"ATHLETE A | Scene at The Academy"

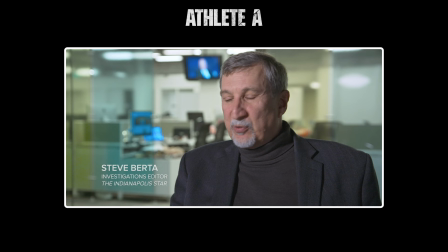741s First thing he said was, you know, this is a very important man, and you're potentially going to ruin his reputation here.
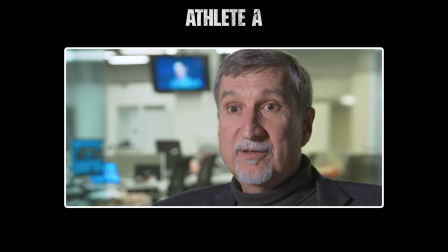748s And so we were very aware of that ourselves.
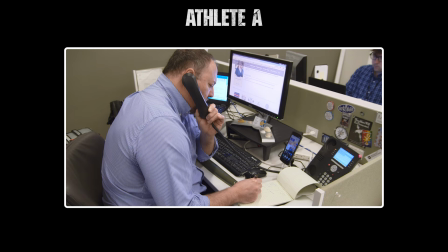753s Rachel Den Hollander was just a completely credible source.
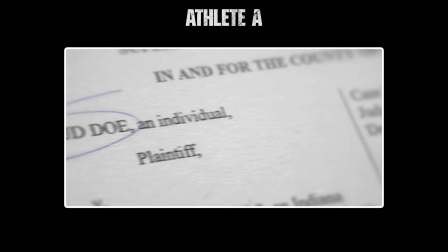759s And John Manley and Jamie Dancher were preparing a lawsuit at that time.
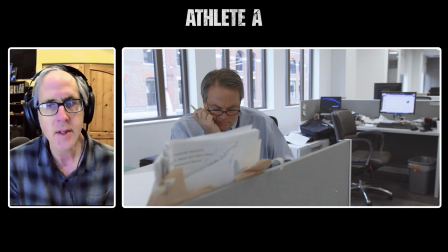765s
I like to think of three-act structures a lot in a score.
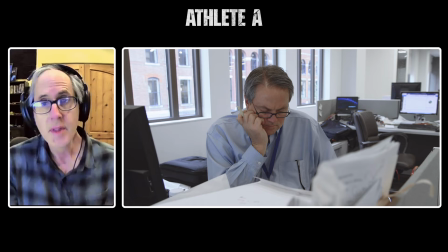768s
And I like the idea of a third-act theme, like a piece of music the audience hasn't heard yet that launches them into the end of the movie.
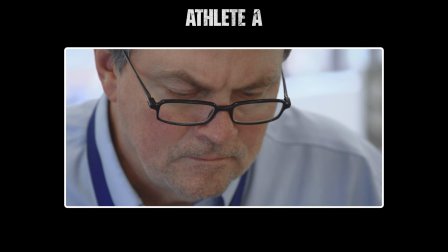775s
I felt like this was my third act theme.
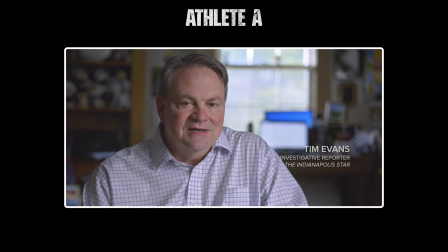777s
This was sort of the, this cavalcade of women who once they saw this first story and Nasser's denial of it, who started to come forward so bravely.
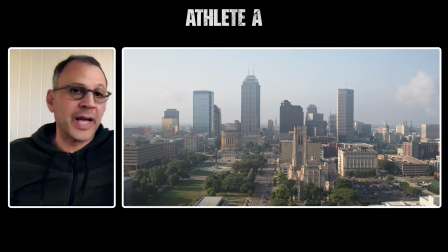785s
And there's, I wanted to create the sense of this momentum. Sometimes we're asked, did we have the opportunity to interview Nasser?
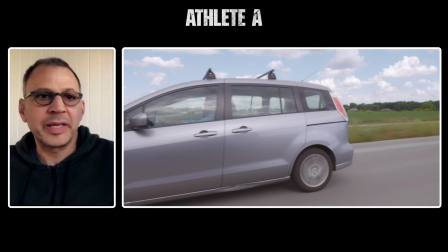793s
Did we think about trying to get an interview with Nasser? And the truth is, we never really thought about it that way.
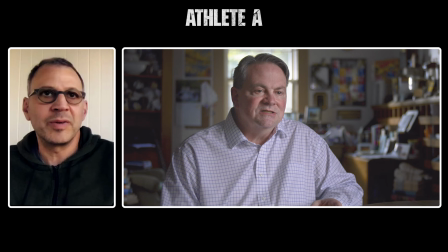800s
Nasser is a character in the film.
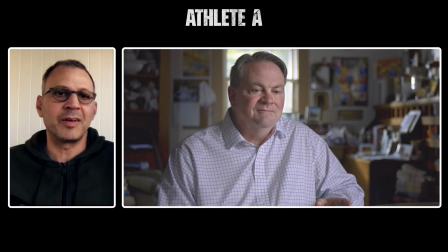803s
And when you stop to think about it, there's so many little pieces of Nassar that comes through. And the beauty of it is it's always kind of coming through from the point of view of characters that are main characters in the film.
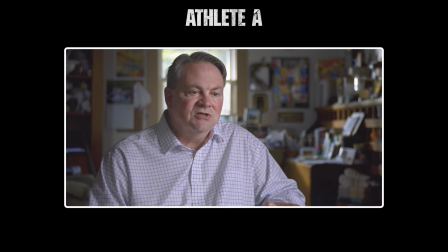817s You know, see this man who's had no spot on his records as far as we knew at that time prior begging us not to do that.
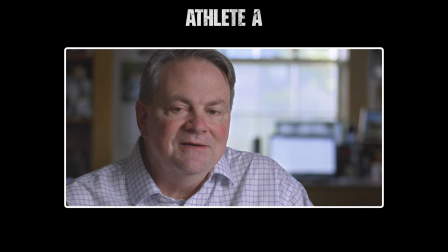825s So I had to kind of keep reminding myself. I was like, don't feel sorry for him. You know, feel sorry for the victims, the survivors. but he made a good play.
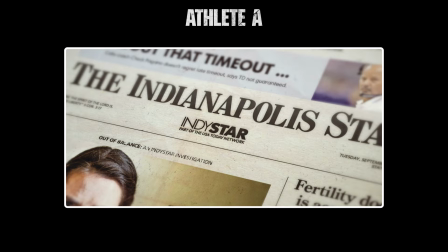838s The former team doctor for USA Gymnastics for 20 years was facing dozens of accusations of sexual abuse,
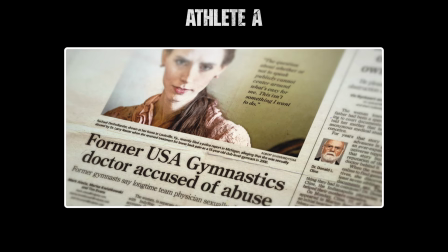846s including one from a former Olympian. A team of reporters from the Indianapolis Star published accounts from gymnasts
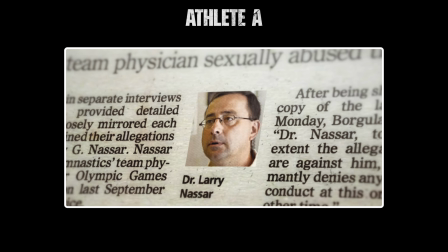853s who accused Nassar of sexually abusing them during supposed medical procedures.
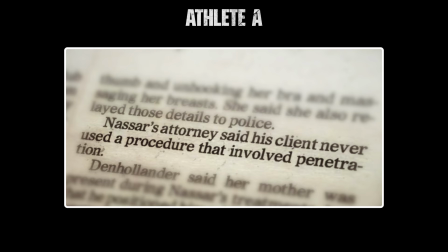860s In that interview with Nassar's lawyer, He said that he had never performed an intravaginal procedure, which was really his downfall.
I also love how Tim Evans really shows his humanity in the interview piece just after the audio interview with Nassar. It kind of got to him. He talks about that. And I think that's a very unusual trait for a journalist, especially an investigative journalist, to admit that they feel those things. and it just, we always, we had it in the film, we had it out of the film, we finally decided it had to be included because it was so symbolic of this particular team of journalists who carried such humanity on their shoulders.